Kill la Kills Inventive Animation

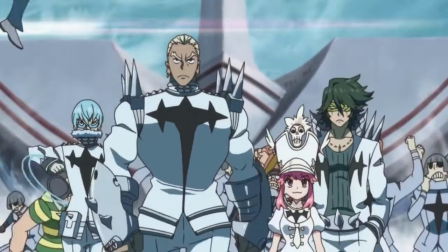[0:00]
Of all the myriad criticisms I've seen of Kill La Kill,
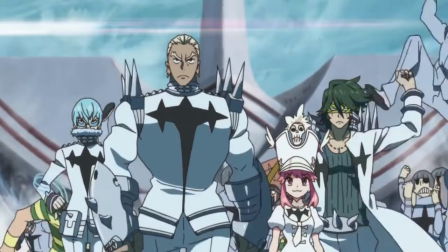[0:03]
one that's never made sense to me is the suggestion that this show features lackluster or inconsistent animation.
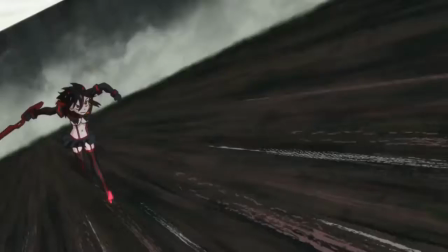[0:09]
What, for my money, is one of the overall best-looking and most inventively animated TV anime ever made,
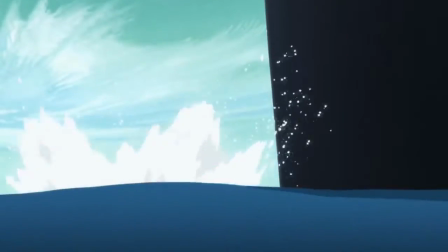[0:15]
others have specifically called out on its visual presentation, which strikes me as something akin to a misunderstanding.
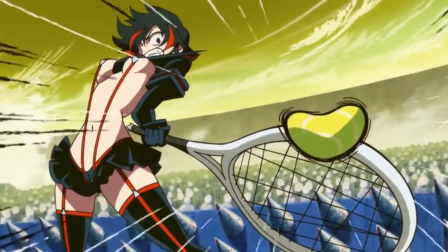[0:22]
It's one thing to feel that the series' visuals aren't to your taste,
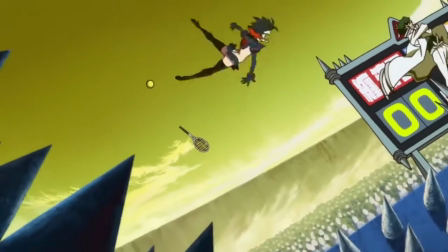[0:25]
but to suggest as some have that the show underwent budgetary issues because certain scenes used limited animation,
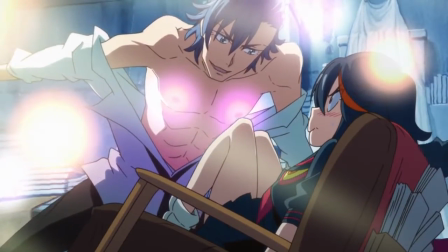[0:32]
or that any of the choices in this series were made without specific aesthetic interests in mind,
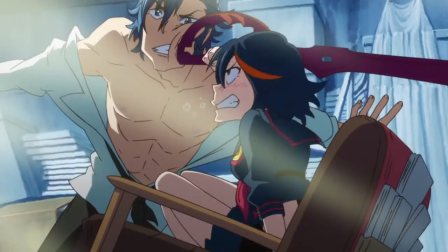[0:37]
strikes me as ignorant to the creative intentions of the show itself.
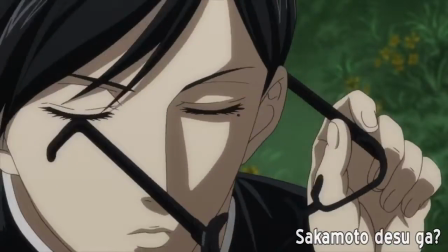[0:40]
Before I really go in about Kill La Kill's style, let me start with the declaration that most TV anime is pretty boring to look at.
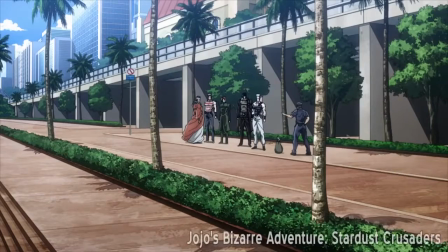[0:48]
In general, TV anime tends to gravitate towards the aesthetic of non-moving images which are individually pretty to look at,
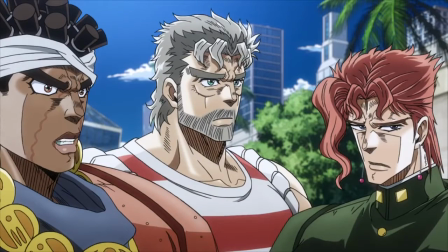[0:54]
with an emphasis on making sure that the character artwork is on-model and attractive.
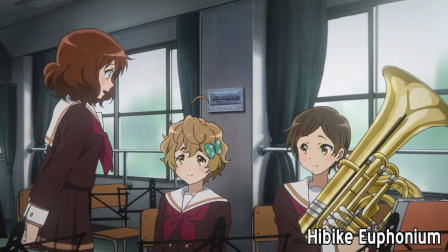[0:59]
This style can be fine in itself when the staff really delivers on great character designs,
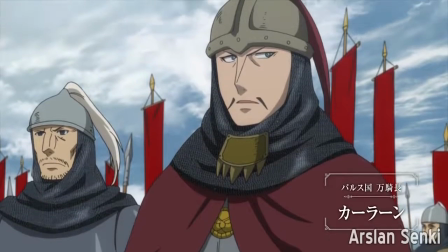[1:04]
shot compositions, and artistry, but most TV anime don't really deliver on that stuff.
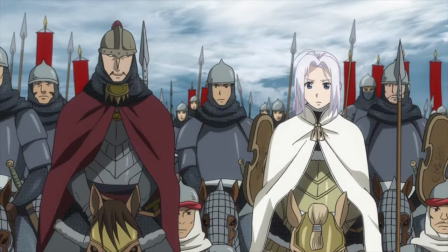[1:09]
The general experience of watching TV anime is a whole lot of static shots of characters standing around and talking.
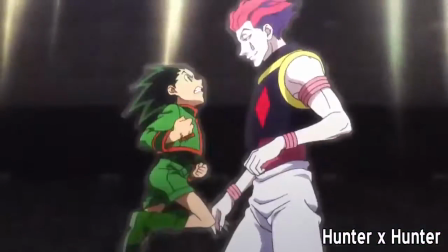[1:15]
Now, I know you're probably thinking that some high-quality action or sports anime that you enjoy totally isn't like that because the animation is totally insanely awesome,
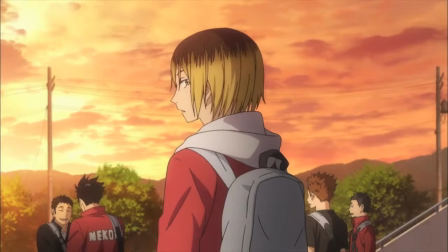[1:24]
but I want you to run a little experiment and try watching one of those shows with the subtitles turned off.
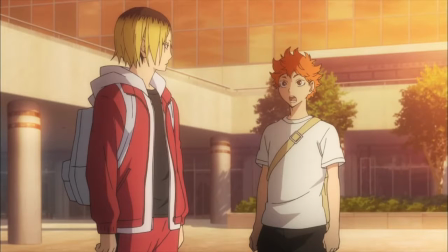[1:29]
With nothing to distract your eyes and thoughts during the more talkative scenes,
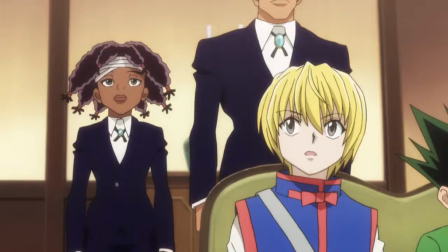[1:32]
you'll slowly come to notice how much of each episode is occupied by totally uninteresting shots of characters standing around and talking,
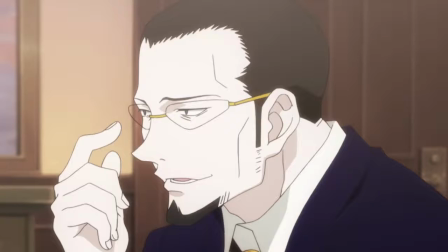[1:39]
and the fact that their mouth movements barely ever match up with the voices will slowly worm its way into your brainstem and kill you.
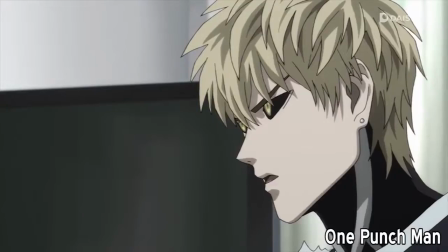[1:45]
What I'm getting at here is that every TV anime is inconsistent with its animation.
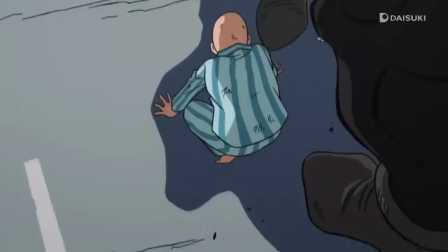[1:50]
Even the highest quality TV shows typically feature short bursts of really incredible animation spliced into a million shots of characters doing basically nothing.
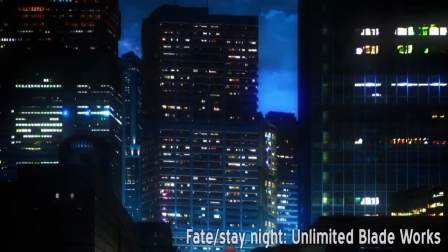[1:59]
This is why shows with really excellent digital effects, highly detailed backgrounds, and beautiful character designs have started to be heralded as the best looking shows on television,
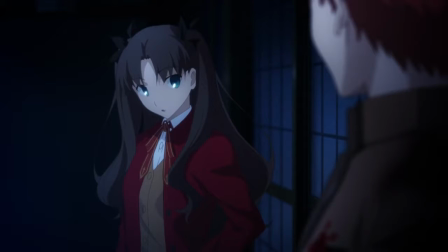[2:07]
because these are the shows that do everything in their power to make even the most static and boring shot something pleasant to look at.
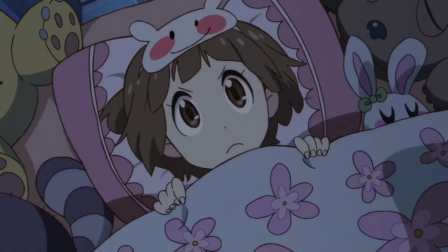[2:15]
Kill la Kill does not have patience for these kinds of shots. Not to say that there aren't plenty of static shots in the series, but Kill la Kill more often chooses,
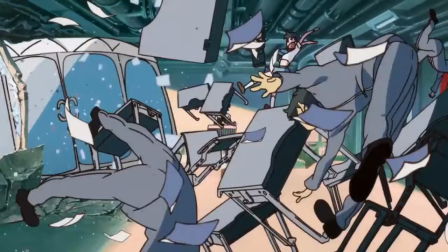[2:23]
instead of pretty shots wherein nothing is moving, to have things moving around as much as possible at all costs.
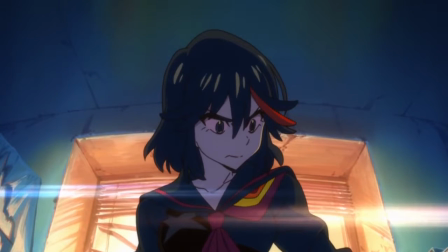[2:29]
It still features tons of excellent backgrounds and gorgeously awesome character designs, but it isn't content to rest on its laurels.
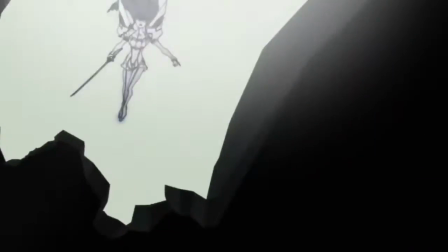[2:35]
Instead, it barrels over itself, firing on all cylinders,
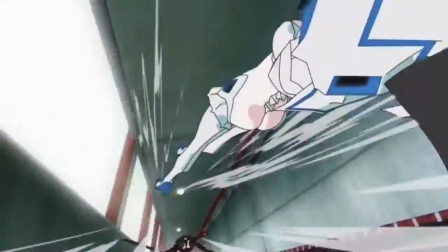[2:39]
to convey as much movement as it can possibly cram into the frantic production schedule and regular-sized budget and staff of a TV anime.
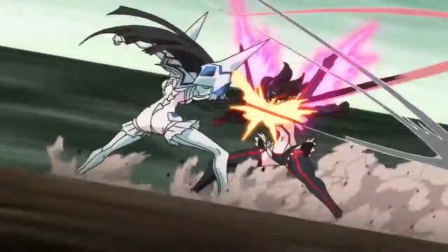[2:45]
And all of it works like gangbusters because the team behind it are all about this.
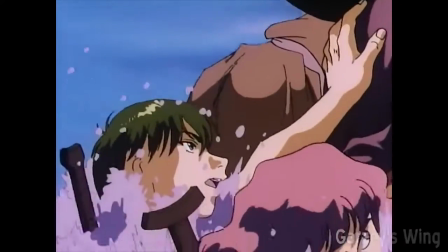[2:50]
There are plenty of shitty, low-quality anime out there which try to convey movement through still images sliding across the screen that come off as totally inept and cheap,
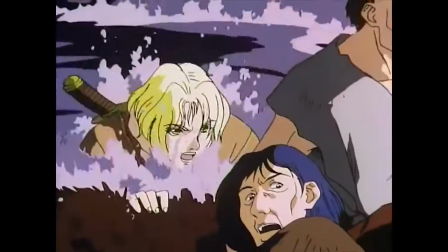[2:59]
because it's all too obvious that the staff just weren't all that competent at creating good visual flow.
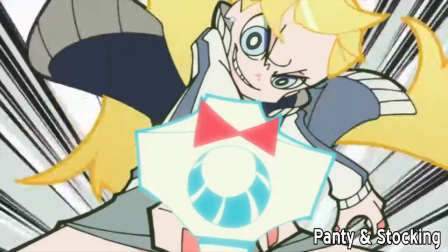[3:04]
Meanwhile, Visual Flow is Hiroyuki Imaishi's legal middle name, and limited animation used for comedic effect is Studio Trigger's game.
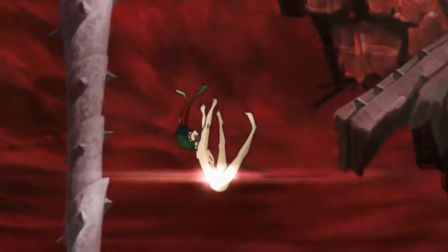[3:13]
Okay, let me just get this off my chest. If you think that this shot of Sanagayama falling off the platform happened because of budgetary issues, then you are a human idiot.
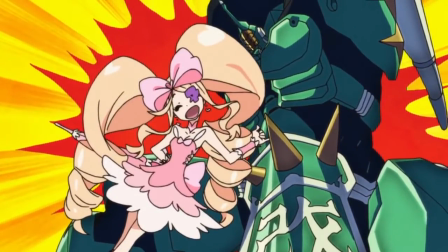[3:20]
Or at the very least, you haven't seen Inferno Cop. If the staff behind this show didn't want this shot to look goofy and ridiculous, then they wouldn't have even bothered having it move.
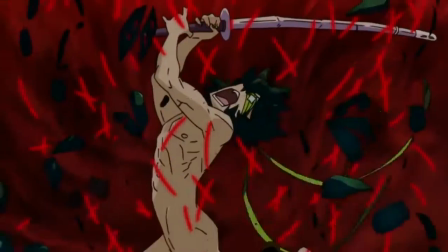[3:28]
They could easily have communicated this scene in still images, or simply have changed the nature of the scene to not look so goofy.
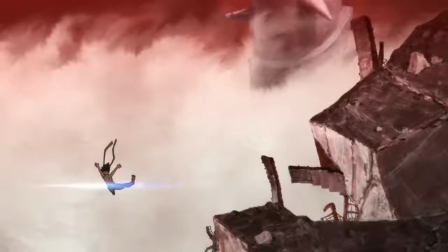[3:34]
The fact that this shot is just a two-dimensional piece of paper flying backwards and falling is literally the joke.
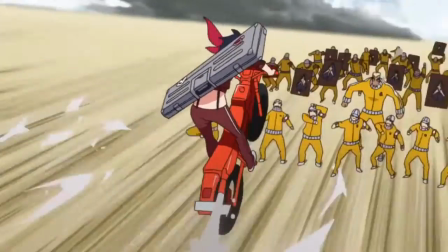[3:40]
It was meant to make you laugh because it's fun and fun things are fun And if this seems really patronizing that I'm sorry But there's some things that I struggle to figure
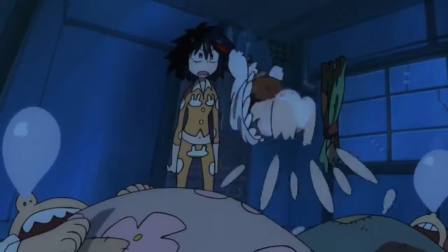[3:48]
out how any intelligent person couldn't recognize Kill la Kill uses limited animation in so many inventive ways that it truly astounds
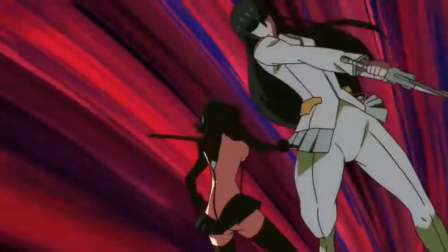[3:56]
me I'll never forget the first time I saw the shots of Satsuki growing bigger and bigger over Ryuko in episode 2 and how it was Simultaneously so funny and
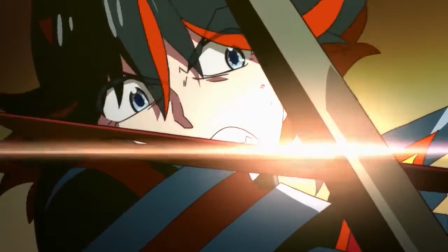[4:03]
so fun and yet really did communicate how Satsuki was becoming scarier and more imposing by the second and how literal size was being used
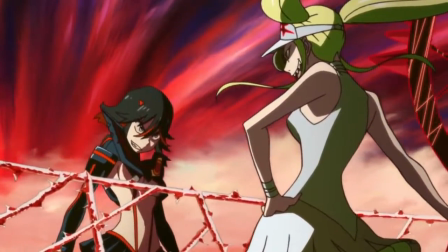[4:11]
to communicate power in this crazy-ass visual metaphor that's actually just one object being scaled up while another is being scaled down,
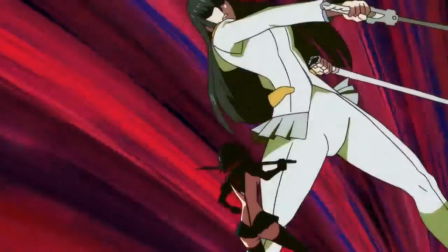[4:18]
and holy hell, this is one of my favorite shots ever.
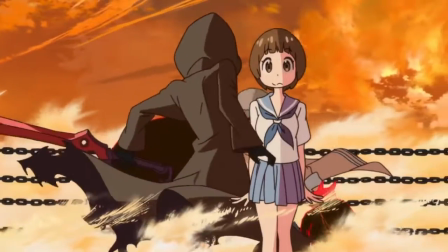[4:21]
Being able to animate a show this way is a skill in its own, and one which I personally find more value in than just being able to animate a scene fluidly.
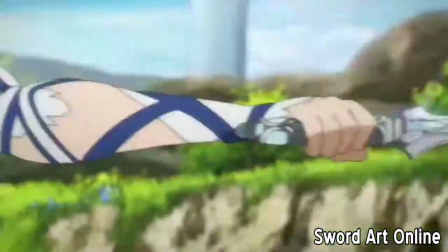[4:29]
I've seen so much sakuga animation which is praised for how much movement is happening, even though none of that movement is actually interesting or meaningful.
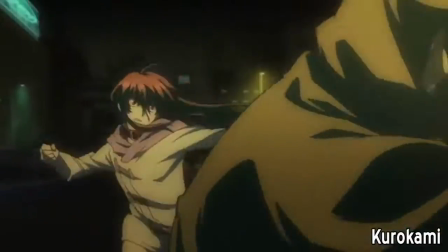[4:37]
How many goddamn flashy action scenes with spinning cameras and characters just kind of bouncing and flailing swords around am I supposed to pretend are cool looking?
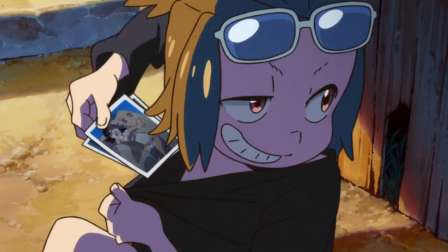[4:46]
Meanwhile, there are countless scenes in Kill la Kill that aren't even animated at all, but are timed so perfectly that they put the biggest, stupidest grin on my face.
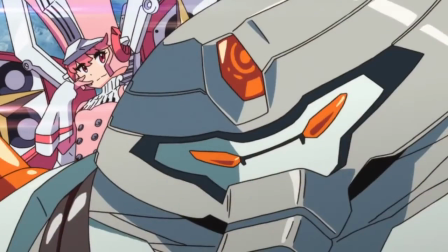[4:54]
And that's what good filmmaking is about.
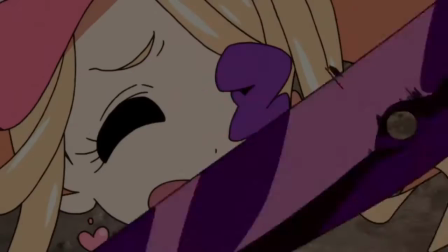[4:57]
It's about good editing and creating emotions through the way that images flow into one another, and animating emotions, not just movement.
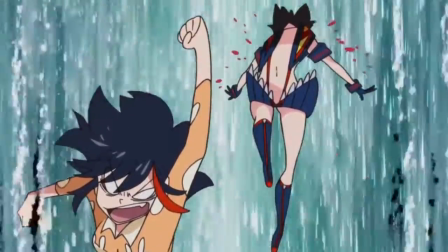[5:04]
Nothing compares to the catharsis of a punch that is timed in just the right way, even if only a few frames of it are actually animated.
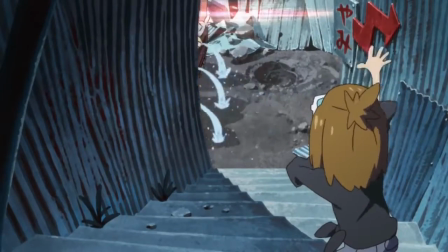[5:11]
And even when it's not about the bigness of the emotions,
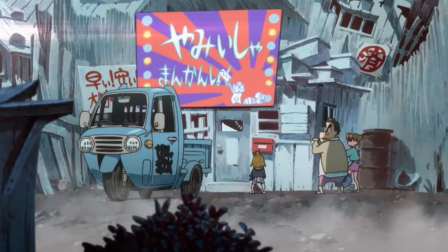[5:14]
just seeing something really creative and new being done in a medium that I've grown so familiar with can really light a spark inside of me.
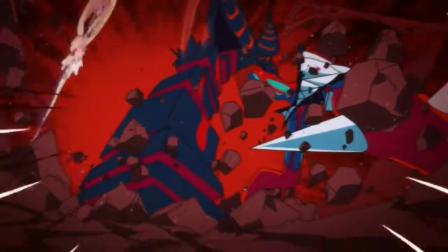[5:22]
This little shot of Harime Nui spinning around is one of my favorite moments in Kill La Kill.
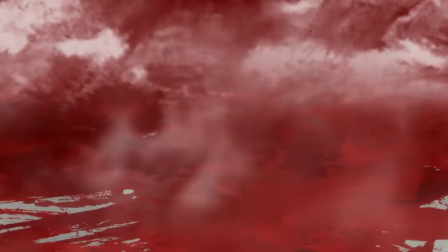[5:26]
It's all at once a hilarious bit of slapstick, a reinforcement of Nui's character and place within the story,
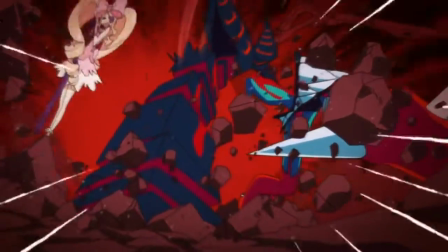[5:32]
and a genius piece of animation ingenuity that doesn't look like one at all. Harime Nui is basically a Looney Tune.
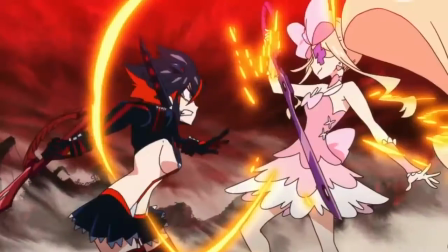[5:38]
She skips around the show's world like Pepe Le Pew and is indestructible and always smiling like the Roadrunner.
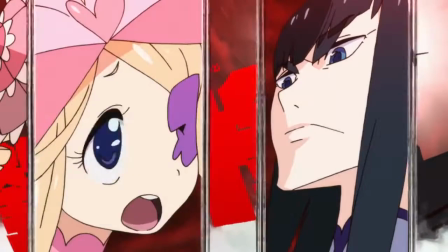[5:44]
Her existence defies even the insane logic of this whacked-out show, and she seems to be able to play with the fourth wall at will.
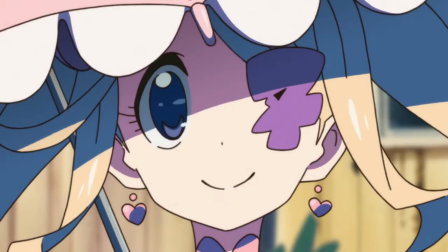[5:50]
There's a reason that she mugs the camera on her first on-screen appearance, and continues to be animated in ways which defy logic,
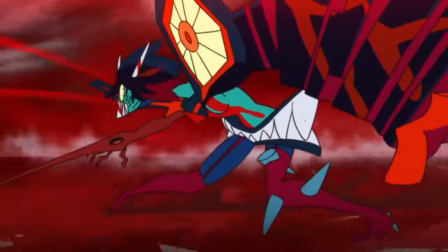[5:57]
because she herself defies logic. So it's not too surprising that Nui can turn into some kind of flat object in response to an attack,
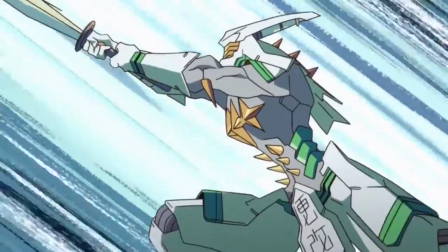[6:05]
but it's also funny because at this point in the story, Nui is such a two-dimensional character.
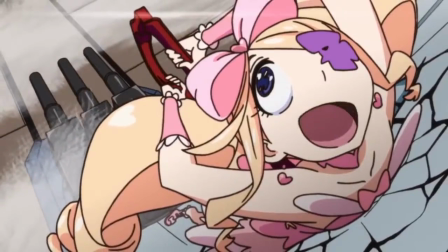[6:10]
Turning her into a flat piece of cardboard only seems appropriate for a character who lacks dimensionality both figuratively and literally.
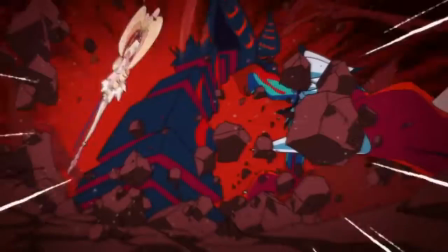[6:16]
But what gets me the most about this scene is how it's so much more complicated than it looks.
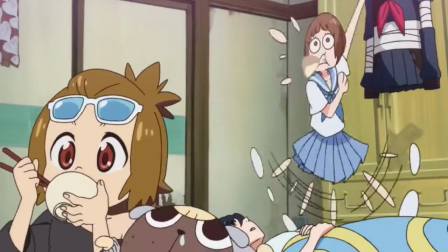[6:21]
I mean, think about what it means to depict a two-dimensional object rotating within a two-dimensional space.
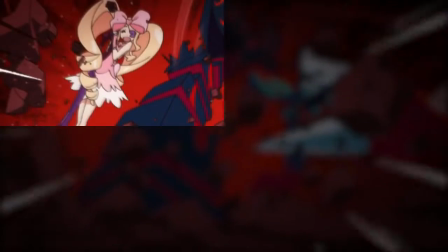[6:26]
The only way that this could happen would be if the animators had drawn every single frame of that 2D object turning through the air,
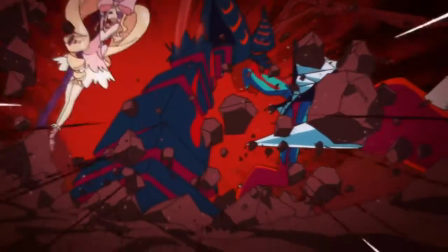[6:32]
which would be just as time-consuming as actually animating the character.
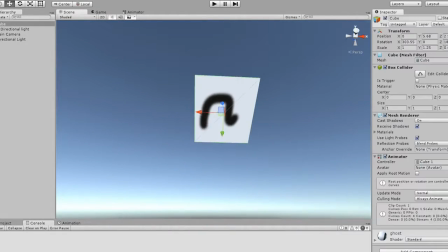[6:36]
What seems more likely to me, though, is that the animators created a two-dimensional object and then placed it inside of an empty three-dimensional space,
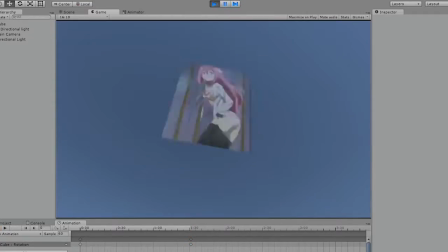[6:43]
wherein they filmed the object flipping around and then superimposed that film into the two-dimensional scene.
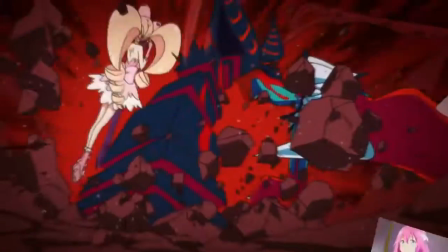[6:49]
This wouldn't be difficult to do, in fact, here's footage of me throwing such a thing together in like two minutes,
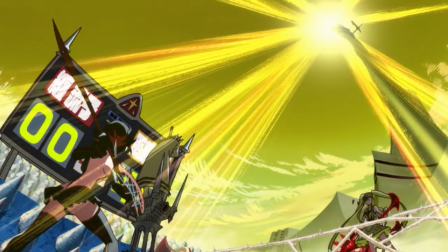[6:54]
but just the idea of it is so inventive that it blew my mind as soon as I thought about it. Kill La Kill is always like this.
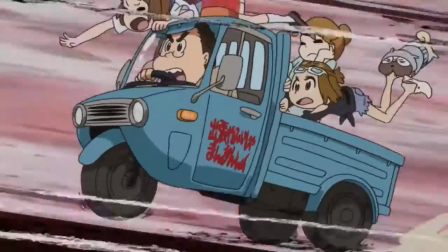[7:01]
It always seems like the team was asking themselves how they could animate the scene in the most creative way possible.
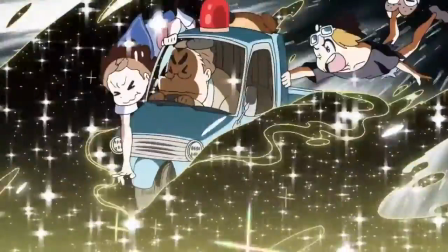[7:06]
Not the way that would take the longest to do or be the most technically impressive, but the way that would make it the most fun to watch and to have the best visual flow.
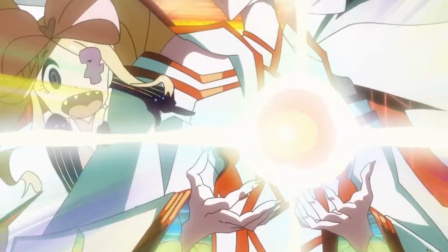[7:15]
I really feel like Hiroyuki Imaishi's entire directing style is based around that idea, and that he's formed his studio around teaching others how to do the same.
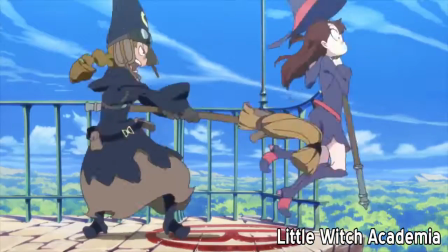[7:23]
And it's because of that that we get to be treated to shows like Little Witch Academia,
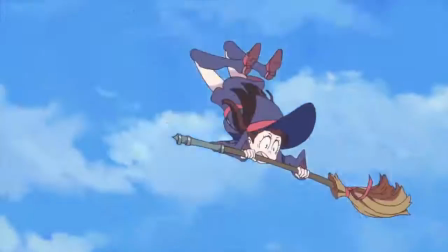[7:27]
which actually did get to cram animation into every single one of its 30 minutes of runtime without compromising on inventiveness either.
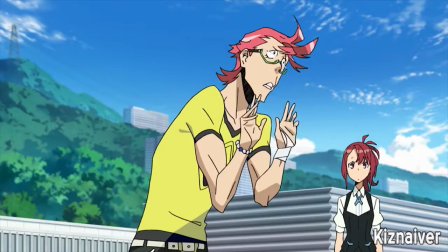[7:34]
Or even something like Kizniver, wherein the characters look so detailed that surely there's no way they could be animated as much as the Kill la Kill characters, and then, whoa, how did they even do that?